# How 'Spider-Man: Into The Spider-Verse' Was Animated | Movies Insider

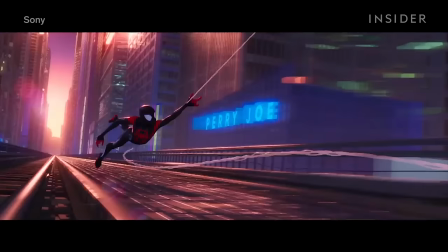250s
Co-director Phil Lord said if you freeze any part of the movie at any time, it will look like an illustration with hand-drawn touches and all.
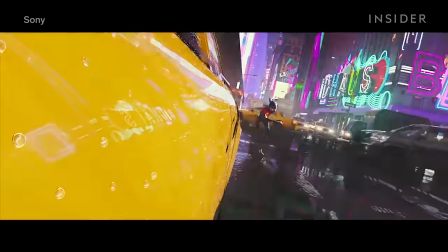259s
There are even moments in the film when hand-drawn still images pop up in the shots to replace the computer animation.
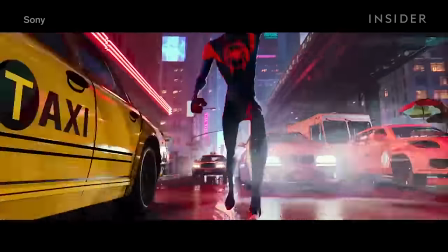266s
Like this shot, when Miles is running through the streets of New York and he leaps off a taxi.
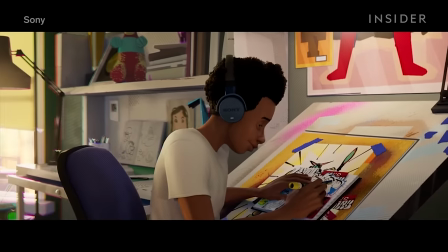273s
And they layered 2D ink lines on top of the 3D art to give the characters more of a hand-drawn look.
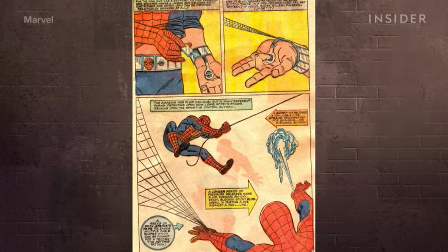281s
If you look at a comic book, you may have noticed a common error where the ink is misprinted.
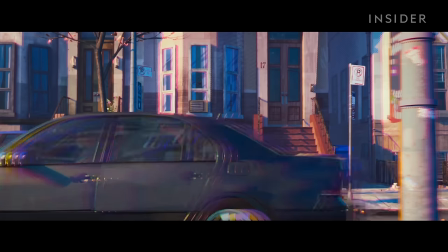287s
The filmmakers decided to use this misprint style in the film to create a depth of field instead of blurring the background.
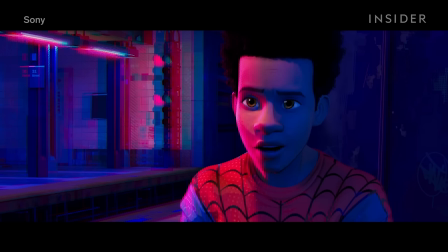294s
When something is in focus, the colors align and are crisper. They used a technique called half toning, which uses dots to create colors and gradients.
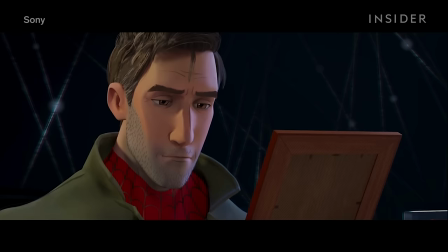304s
Shadows were created with hatching, or crisscrossed lines.
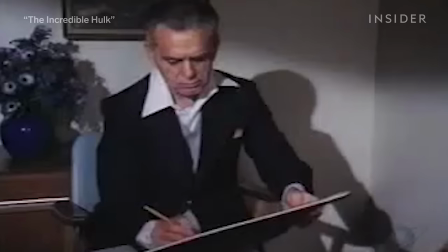308s
Legendary Marvel artist Jack Kirby was known for his abstract dots,
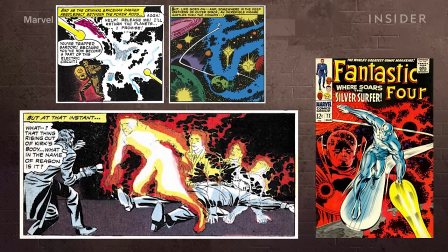314s
or Kirby Crackle, which create the illusion of energy.
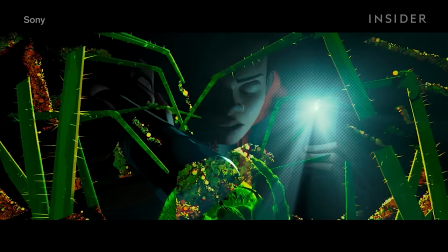318s
The film references and uses the effect multiple times, when the portal opens, and when Miles is spray painting.
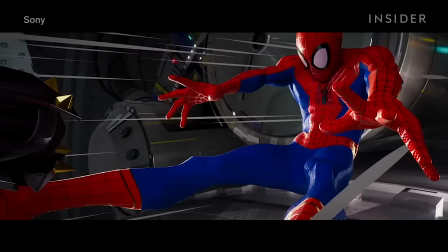326s
There are action lines to show movement, and they used Comic's signature onomatopoeia, or words on the image,
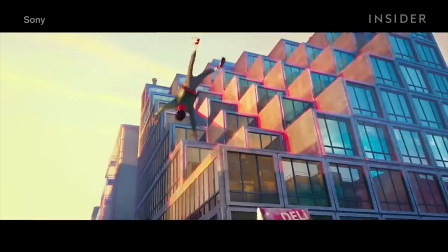333s
to frequently represent sounds and motion. Comic panels made out of webbing show montages and background action.
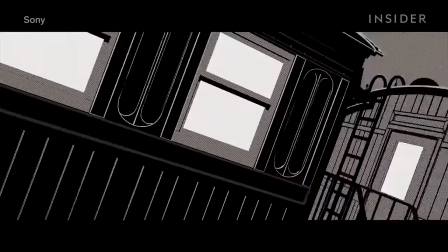340s
Because there are six different spider people, they could also play with multiple animation styles in one film.
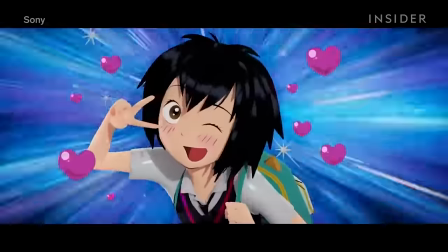346s
They actually studied manga, Japanese comics, when designing the surface of the robot Spidey.
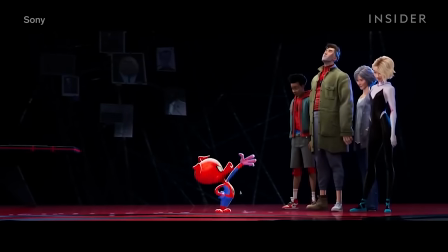353s
Both Penny and Spider Pig have exaggerated anime and cartoonish movements that stand out compared to Miles' world.
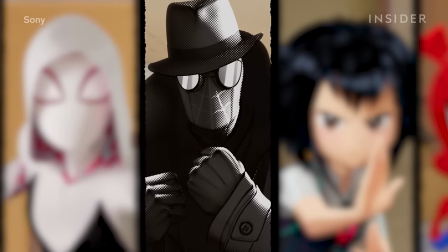361s
CG supervisor Michael Lasker says Spider-Man Noir was the most stylized character and was
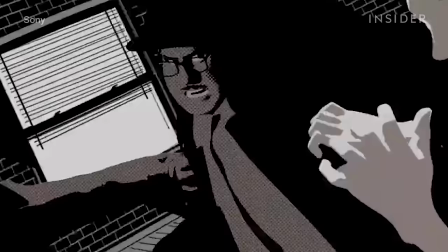367s
an extra challenge since he was drawn in only black and white but required detailed textures and shading.
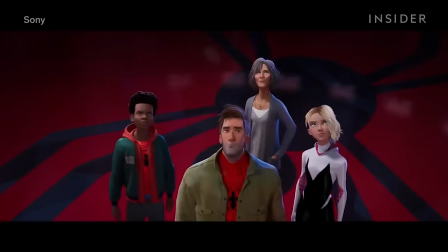374s Hey, fellas. Is he in black and white? Where's that wind coming from?
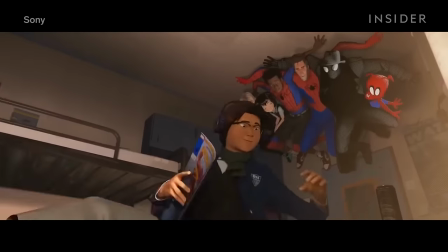379s We're in a basement."
Animator Nick Kondo tweeted that this one scene, involving all of the spider people,
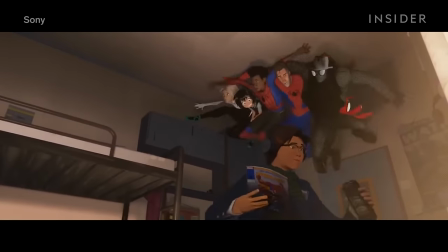385s
was the most technically challenging for him, taking two months to get right.
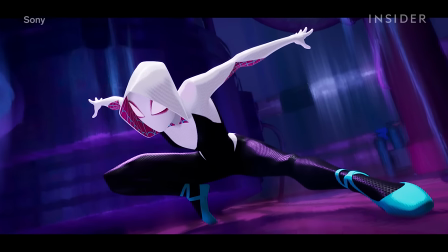390s
What each spider person had in common was that they were always kept low to the ground, forming acute angles with their limbs.
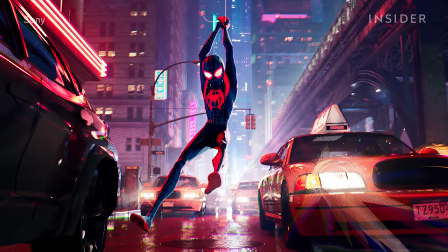397s
The attention to detail is everywhere. Backgrounds like New York City's streets were studied closely to get them as accurate as possible.
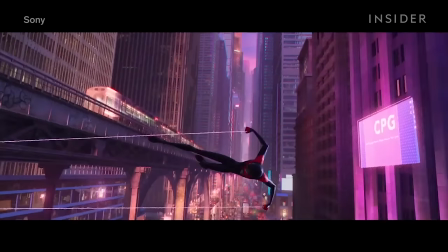405s
And if you look closely, you can find multiple Stan Lees inserted in certain frames.
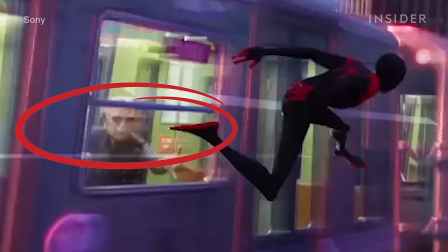411s
All of these techniques combine to make a movie that has stood out among not just the animated films of 2018,
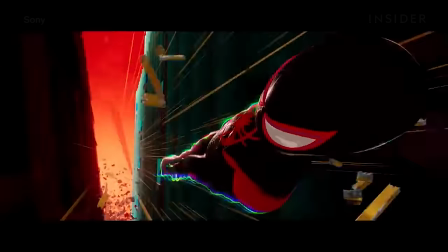418s
but perhaps of all time.